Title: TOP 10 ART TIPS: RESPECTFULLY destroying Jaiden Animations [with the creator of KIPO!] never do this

Jaiden Animations isn't real animation, and I'm gonna prove it. And today we have the creator. This is a creator of Kipo on Netflix. I had some other guests lined up, but they couldn't make it, so we're gonna have to make do here. Hi, my name's Rad Sechrist. All right, well, hold up now. Go ahead. Hi, my name is Rad Sechrist, creator of Kipo and the Age of War. All right, that's... told you not to be boring.
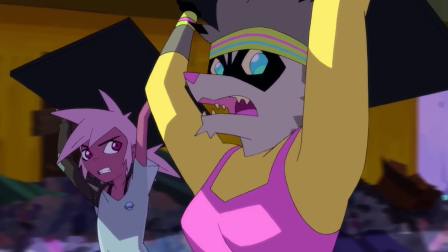We talked about this. So today we're comparing some pro animation from Kipo to Jaiden Animations' Pokemon Platinum video. This is YouTube versus Netflix animation. Who's better? My whole thoughts on this is Jaiden Animations isn't real animation because there's no detail. Where's the detail? You gotta have the muscles, you gotta have the pores. Everybody knows that's what's good in art is the details. Actually, on Kipo, we cut out almost all the details because we tried to focus on story and character.
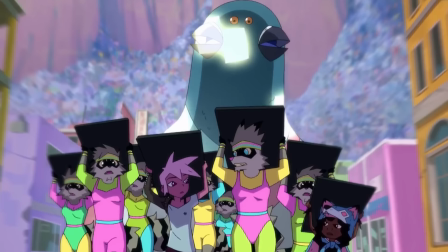You gonna do this the whole time? This is what I'm talking about right here. The details in this. This is amazing. Look at all the details in the backgrounds, right? I mean, the Jaiden animation stuff is great.
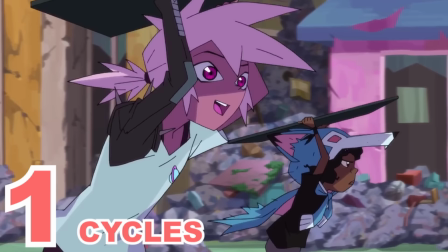It's like you're focusing on all the important things. I can really follow the action. I can follow the acting.
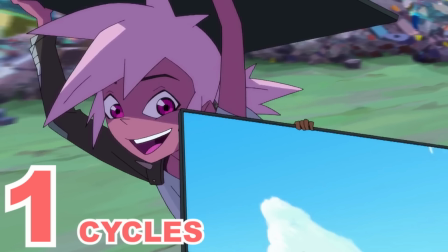Like, we did the same kind of thing in Kipo where it's just a simple pan with a cycle so we can save our budget and save our money for where it really counts. I'm going to tell you something you might not understand. We want action. We want fighting. You ever been in a fight before? You ever heard of that? Don't hurt yourself there, sport.
DeVito against trainers, and when fighting this lovey-dovey couple.
I mean, the fact that there's no backgrounds is kind of a testament to the quality.
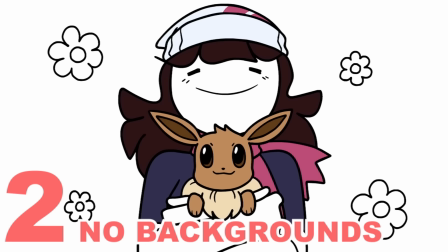The fact that you're engaged with the characters, you're following them there, and you're not even noticing that there's not a background.
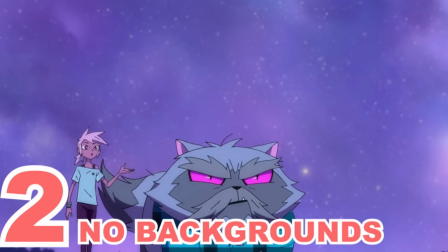In Kipo, like for instance in the scene with Yum Yin, it's just the same sort of starry cloud behind, because we're really trying to focus in on these two characters.
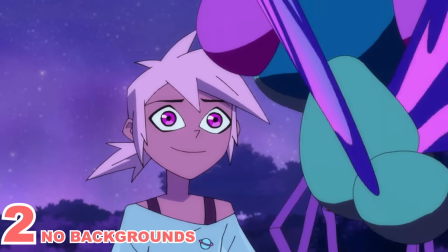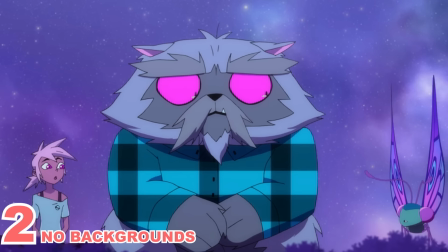Of Timbercats. They need you a lot more than their tree.
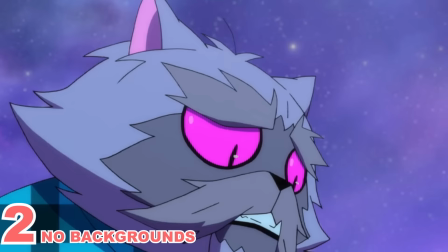She's right. They need you, man. Maybe you're right.
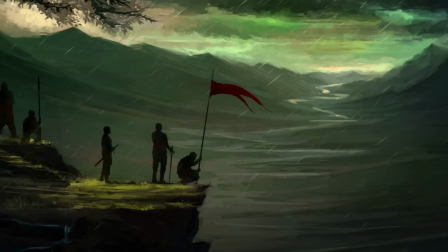Got three words for you. Concept art. You ever heard of it? Look at this background right here. Realer it looks, the cooler it is. Everybody already knows that. Next time, think before you talk. Go ahead and teach us, Mr. Netflix, about this shot.
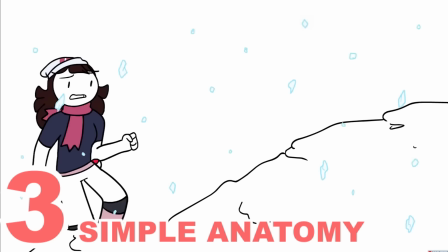Well, I mean, I actually kind of love the way she's designed. Go ahead.
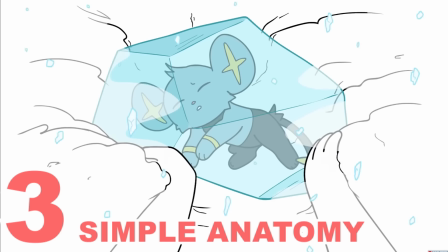I actually love the way she's designing the simplified anatomy. Like, when I storyboard, I edit out almost every single contour and leave everything as a simple line.
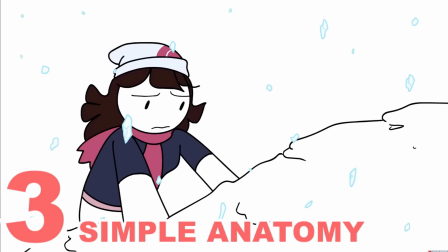It makes it so much easier to move it around and focus on the storytelling, the storyboarding, without, like, having to worry about anatomy and details.
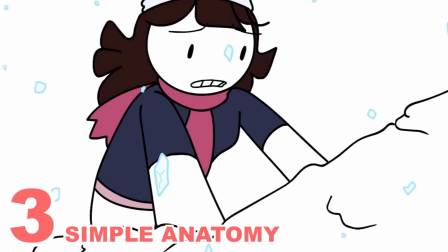Wow! Herbs in, herbs out. Herbs in, herbs out.
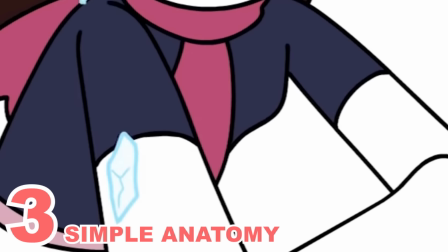Oh, that's it? It's got all the information you need with that simple sleeve line. You know the arm's coming towards you. You ever heard of muscles? I don't think so. Take a look at ZHC. Now that's professional. That's manly. That's some muscles right there. You ever heard of ZHC? Boop. He's got millions of subscribers. How many do you got? I mean, it has such nice, simple shots and setups.
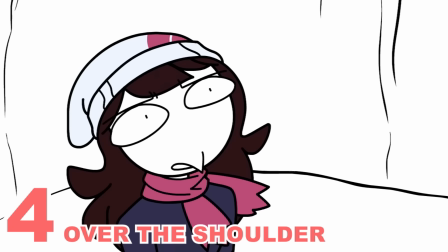One of the awesome things about the OTS or the over-the-shoulder is it gives you this nice sense of depth with just a simple placement of the camera.
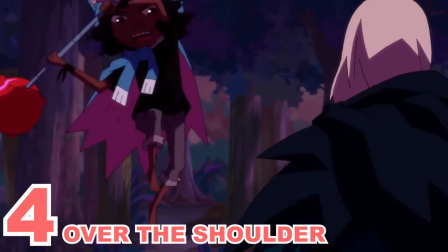The other thing it does too is you really feel like you almost are the character in the scene experiencing
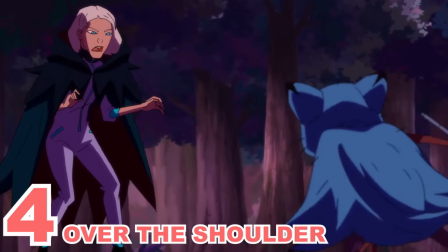it from their experience rather than a third-party view that isn't existing in the scene.
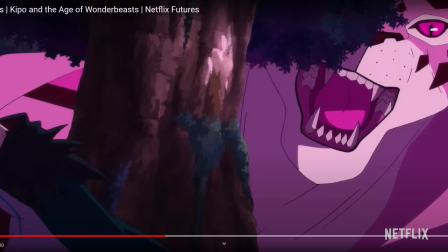Sometimes it's called subjective versus objective is another way to refer to it.
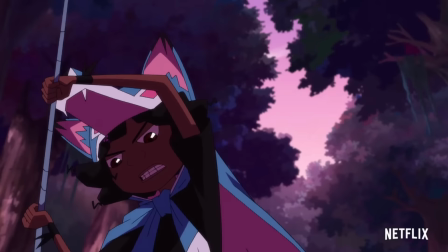When we were working on How to Train Your Dragon, they brought in Roger Deakins, and he told us a story about when he started out making music videos, they could film somebody like B.B. King and just hold the camera, and you were so impressed by the way he was moving his hands.